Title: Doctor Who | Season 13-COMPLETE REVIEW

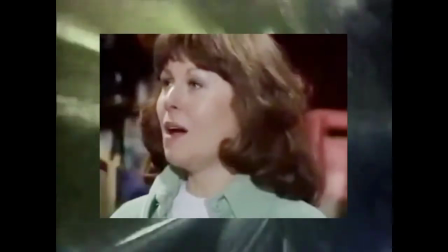[12:24]
Courtney placed the Brigadier with a stiff upper lip and one of my favourite scenes is when he's on the phone to the Prime Minister.
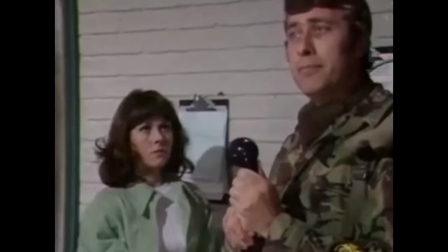[12:31] It's for you sir, the Prime Minister.
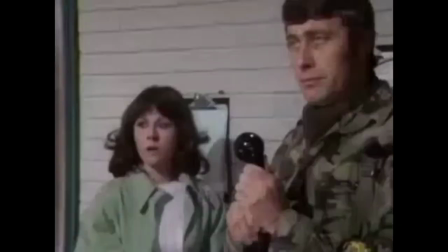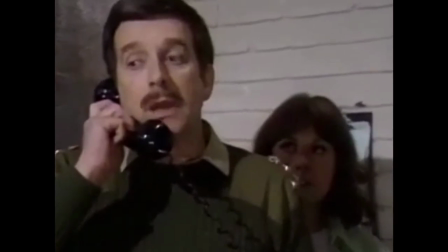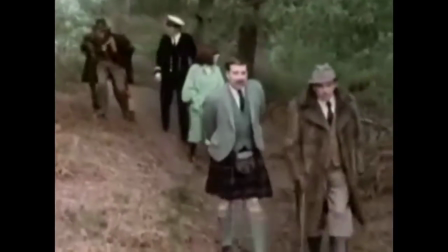[12:46]
It's just golden. Not to mention the kilt is absolutely brilliant. Supporting and cast are all memorable in their roles.
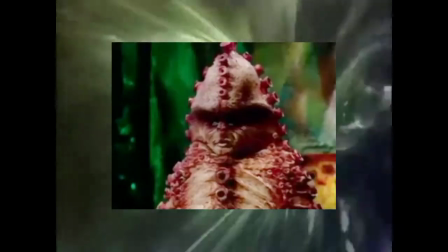[12:54]
John Woodnut plays the Duke of Forgill, his copy, and the Zygon leader Broton. Woodnut performs all three roles superbly.
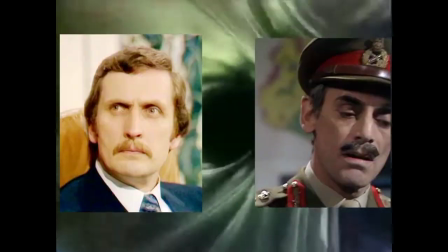[13:02]
He has a coldness that he brings to the Duke's copy, and you could make the argument it's a parody of the pompous authority figures that the third doctor would typically encounter on earth.
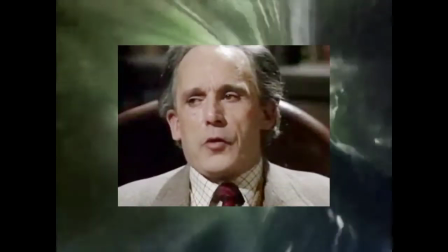[13:11]
The copy is cold and distant, but the real Duke is very warm and friendly.
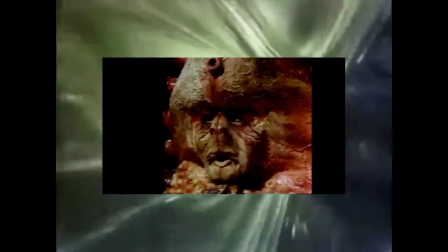[13:15]
His standout performance has to be Broughton though, giving the character the typical arrogance of a Doctor Who villain,
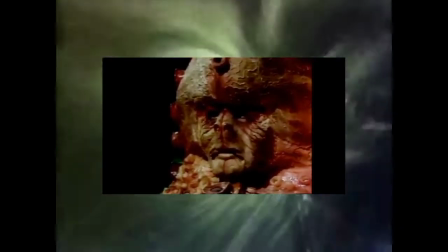[13:22]
but providing that strong, husky voice that would guarantee nightmares and scurrying behind the sofa.
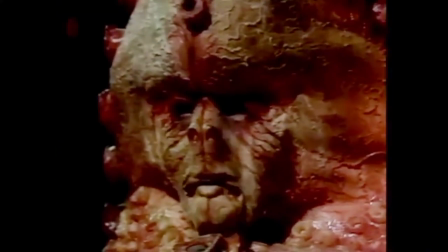[13:27] I am Broughton, Warlord of the Saigons!
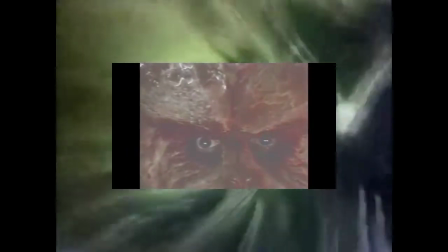[13:31]
Despite the huge mask, John's eyes pierce through and the close-ups are extremely effective.
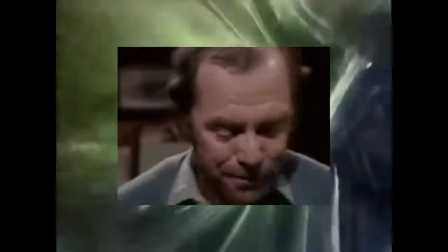[13:37]
Angus Lennie plays Angus, the landlord of the Fox Inn.
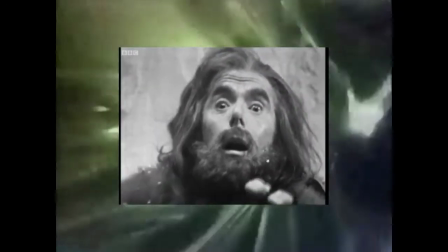[13:40]
Angus had previously appeared as Storr in the Ice Warriors and sadly meets a similar fate when he is killed by one of the Zygons.
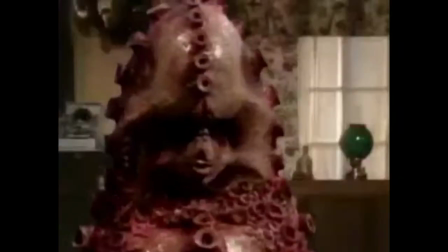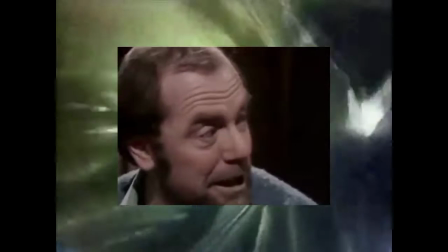[13:54]
Angus is your stereotypical Scot, but I think he represents the heart of the village as technology doesn't mean much to him,
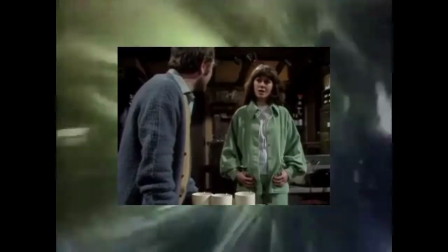[14:00]
and thinks it's better if people simply sit and talk to one another. He is a man of tradition. My favourite moment is when he assures Sergeant Benton that there are no bugs in his inn.
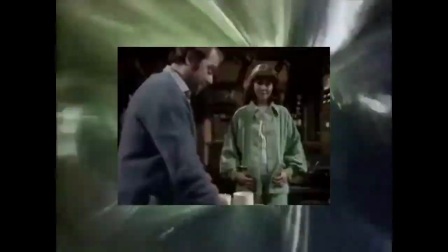[14:10]
Angus also feels that the oil rigs have taken all the servants from his inn, which was reflective of the time of fishermen's jobs being affected by oil rigs.
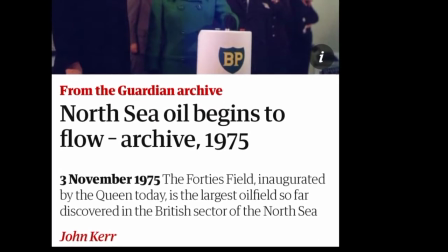[14:18]
In the north-east of Scotland, they'd give up their jobs as fishermen and have to work on oil rigs to make ends meet.
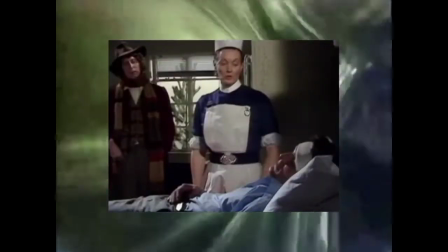[14:24]
Lilius Walker plays Sister Lamont, who gives a chilling, but not entirely subtle performance.
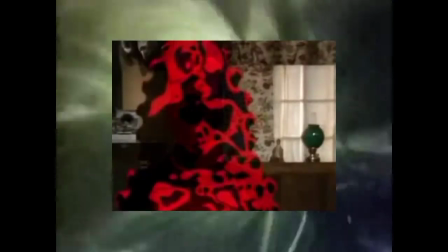[14:29]
It wasn't really a surprise to me when she turned out to be a Zygon copy, given how cold and distant she was with the other characters.
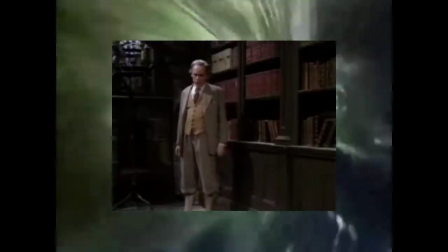[14:36]
Compare this to the Duke, when viewers at the time may have been used to dismissive authority figures.
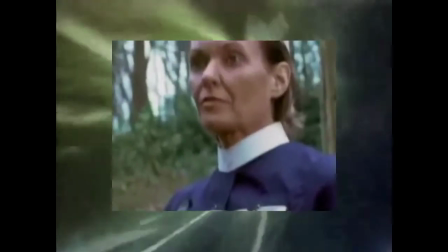[14:41]
Nevertheless, the scene where she kills a soldier with a rock is genuinely chilling, and who knows, this could have made children be very wary of nurses. The Zygons were designed by talented costume designer James Ackerson,
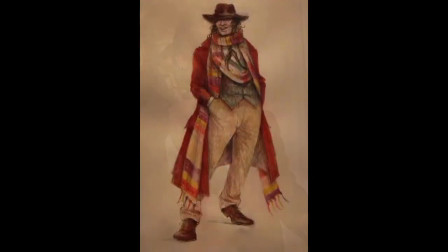[14:52]
who had previously designed the Fourth Doctor's costume, and would go on to win three Oscars in the 80s and 90s for film.
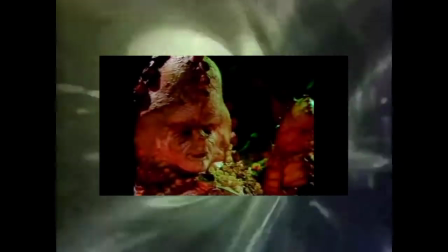[14:58]
The design for the Zygons is very distinctive and memorable, despite only appearing in one story during the classic era.
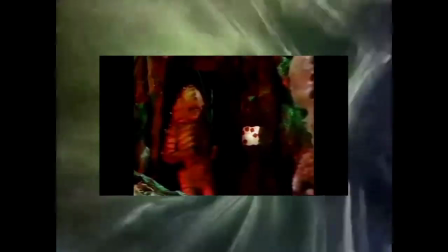[15:05]
I still feel that they are very iconic to this day. While their plan isn't anything too special, they want to make the Earth their home and wipe out humanity.
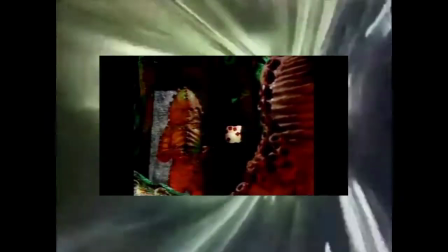[15:13]
I think it's the look and feel that makes them rise above being generic bad guys.
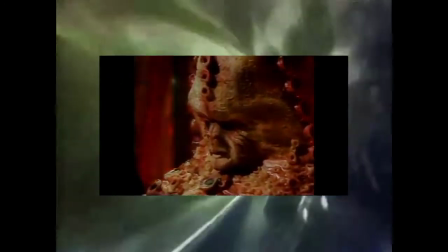[15:18]
The voices are very chilling to listen to and sound pretty terrifying towards the end when Broughton attacks the Doctor.
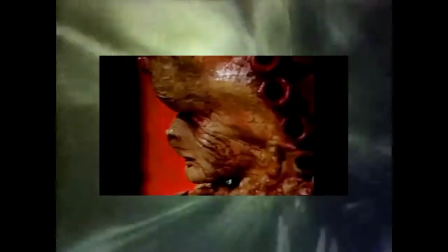[15:29]
I think a lot of what their iconography is down to is the way Canfield films them.
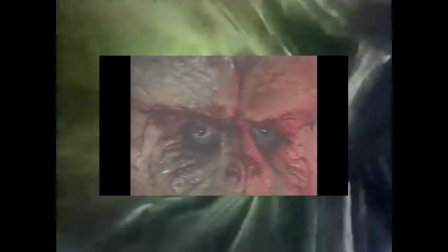[15:33]
We first see their hands operating controls, then we get a close up of their eyes and for the cliffhanger we finally see them in full when they surprise and attack Sarah.
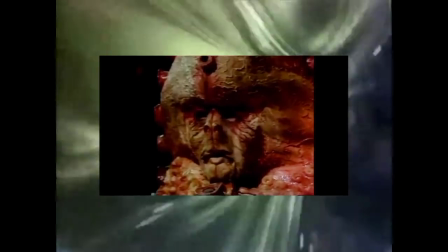[15:42]
It's the perfect way to build tension and once they're on screen they don't disappoint at all.
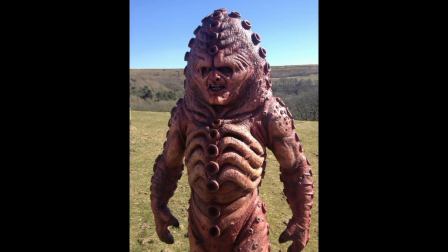[15:46]
It would be another 38 years before they'd reappear on our screens in the 50th anniversary and then reappear in the series 9 two-parter,
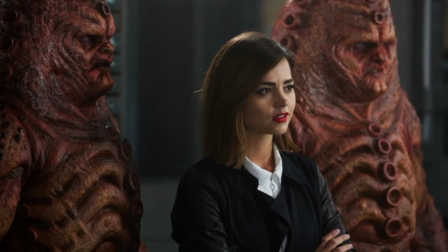[15:53]
the Zygon Invasion and Inversion.
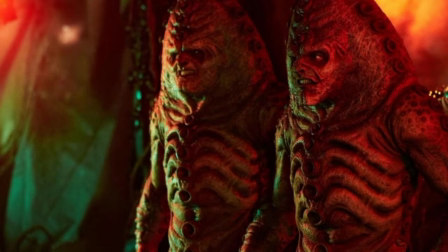[15:56]
In my opinion it was worth the wait and none of their reappearances diminished them as characters, but even if they did they'd still be one of Doctor Who's greatest one-off monsters.
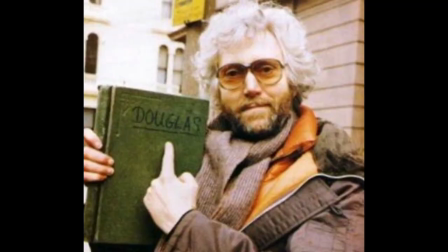[16:06]
Being directed by Douglas Canfield the production is of course to a high standard. The location filming is shot beautifully, particularly the sniper scenes on the beach.
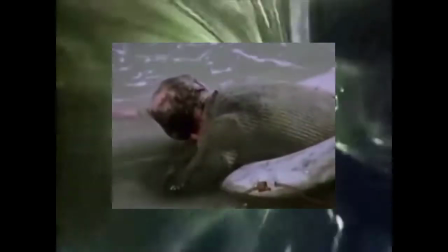[16:14]
We get a beautiful establishing shot of the calm sea, then we see Munro's body washed on the shore, confirming the Doctor's theory that the sea is calm, but never empty.
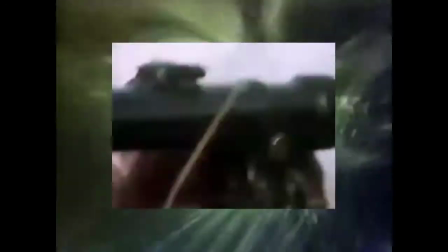[16:23]
Close up on the sniper's trigger are also very chilling, and the fact that Harry gets shot as well really racks up the tension and paces the mystery along superbly.